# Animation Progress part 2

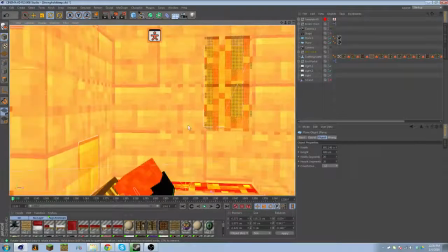(4:13)
it was basically I just wanted to have something for him to be doing in the
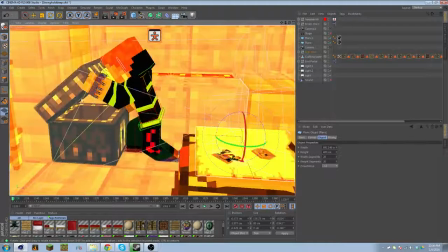(4:17)
background so that the scene focus is not drawn away from him,
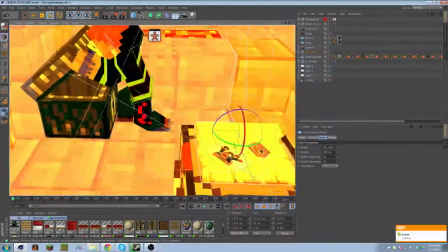(4:24)
but it's mainly about this here. So on this map, you note that there is a picture
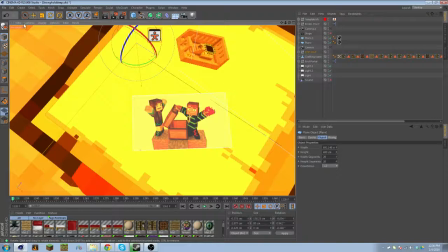(4:33)
of the girl character and then me, and you know, the guy character, this guy here.
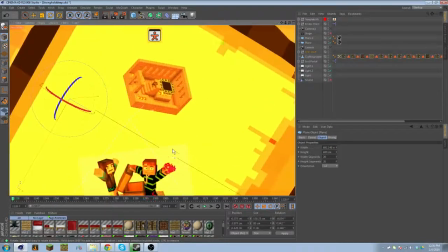(4:44)
And if you look at this picture, it's actually, and then there's the end portal, so he knows what he's looking for.
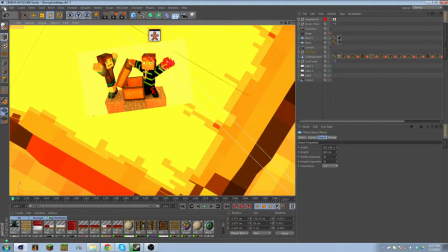(4:50)
You know, there has to be something that's like a map on this map. I don't know.
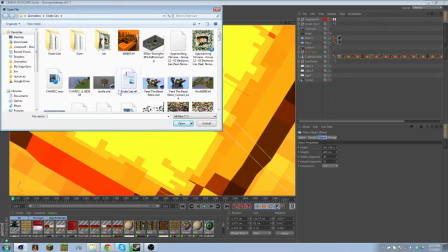(4:55)
So he has this picture where if you go back to
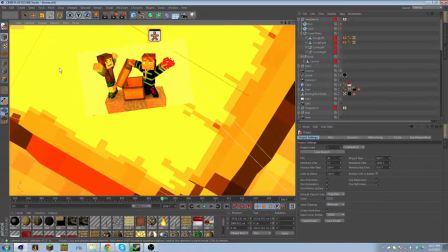(5:01)
this project, which I've reused so many times, you don't even know.
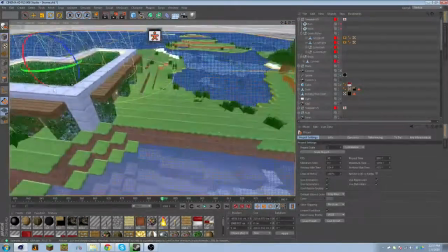(5:06)
Wait for it. Yeah, I made a thing for my friend. So,
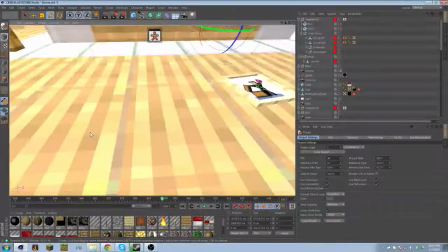(5:12)
if you look back at this picture, which at this point fell to the ground because she knocked it out of the thing,
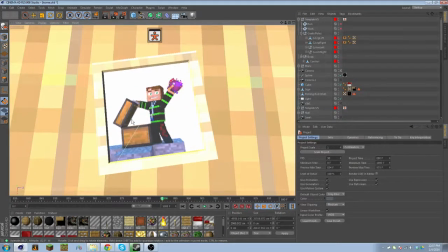(5:21)
it's the same picture. It's from the same event, but it doesn't have her in it.
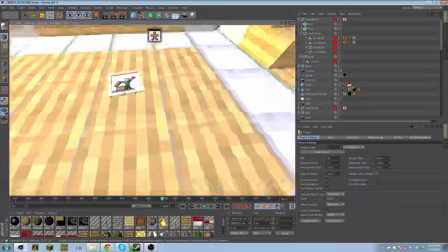(5:28)
So I think the reason why I wanted to do this,
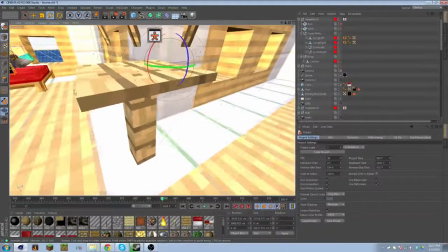(5:33)
have this picture and then one with her that the guy has, is that the girl here is kind of upset, as you can,
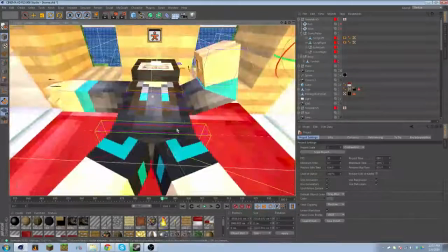(5:42)
like, she's kind of like, oh, my life sucks, right?
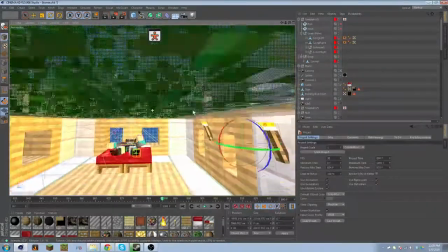(5:47)
And I wanted to show that she kind of is mad and upset at the guy.
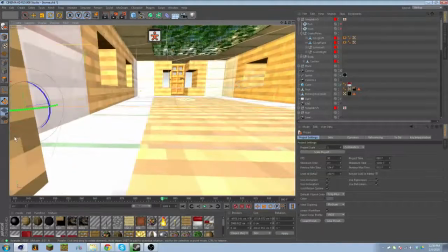(5:55)
Jesus. But I didn't want to just outright make it obvious, because I wanted them to,
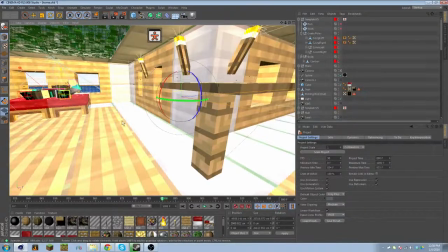(6:02)
because the point is, in the music video, it's about, at
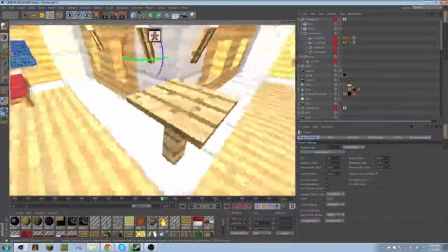(6:09)
least what I think it's about, is this guy joins the army or something like that,
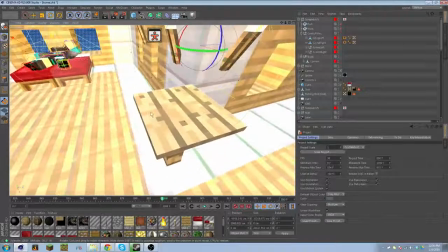(6:15)
and the girl singing in it, it's like, why'd you leave me here, and blah blah.
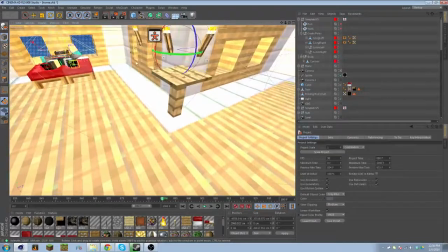(6:23)
So presumably what's happening in the scene is she's
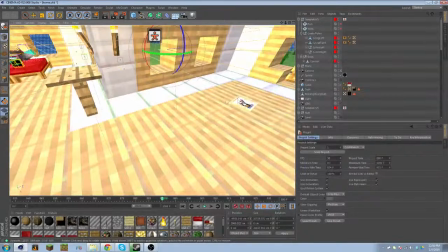(6:27)
all upset over him being all selfish,
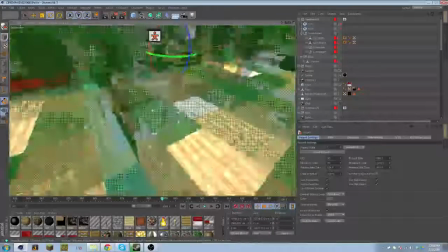(6:32)
and, well, not really selfish, but not staying with her and, like, supporting her and leaving to the military.
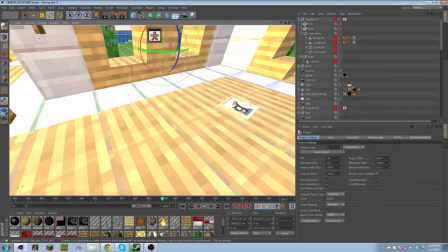(6:39)
So she's all upset, and she just knocks the picture of him off, because this is supposed to symbolize that he doesn't really
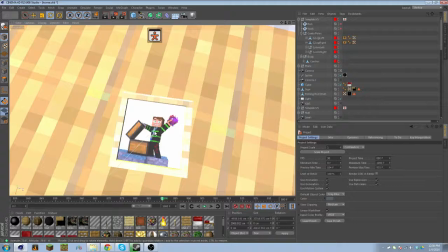(6:48)
care about her much, because the picture is just of him.
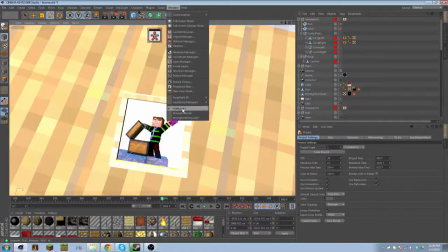(6:53)
But in the
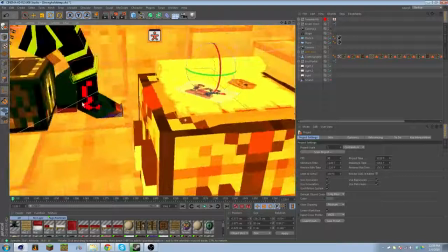(6:57)
other thing here, you see that he has a picture of both of them together, so he does care about her.
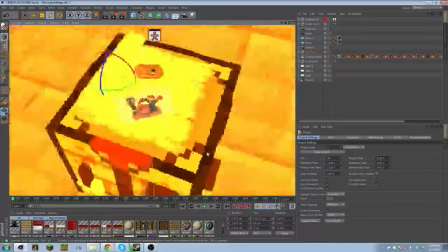(7:06)
And it's subtle, but it's extremely subtle.
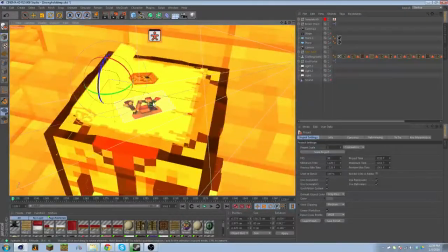(7:10)
But I think explaining it is kind of a good idea.
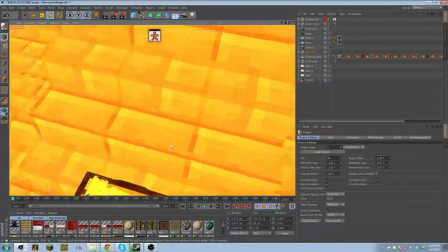(7:15)
And I will, after the animation is done, do a behind the scenes, recapping all this kind of stuff. So yeah, that's about this scene.
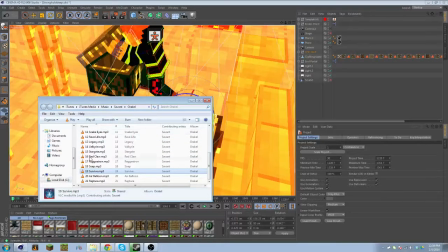(7:29)
Let me try loading up. Oop, Oracle. Good album. Just while we're at it, good album. Enderlies, yeah. So yeah, here's the thing. It's a really large file.
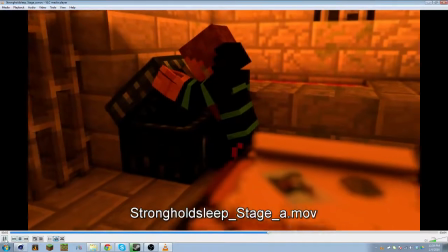(7:47)
It's like almost a gigabyte, and it's only a few seconds. So this is what it looks like when it's done.
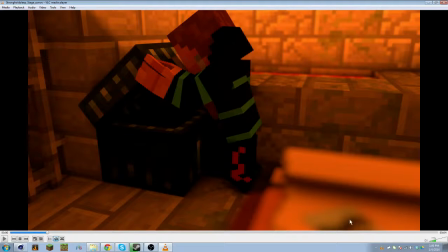(7:54)
So if you look here, it's completely impossible to see what's on this crafting table here, and it's focusing on him looking through the chest.
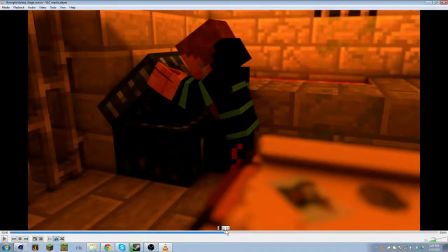(8:06)
And then the camera moves back,
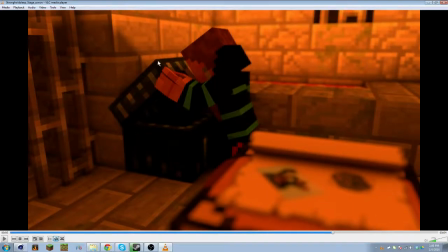(8:10)
and the camera focus, you see the back starting to get blurry.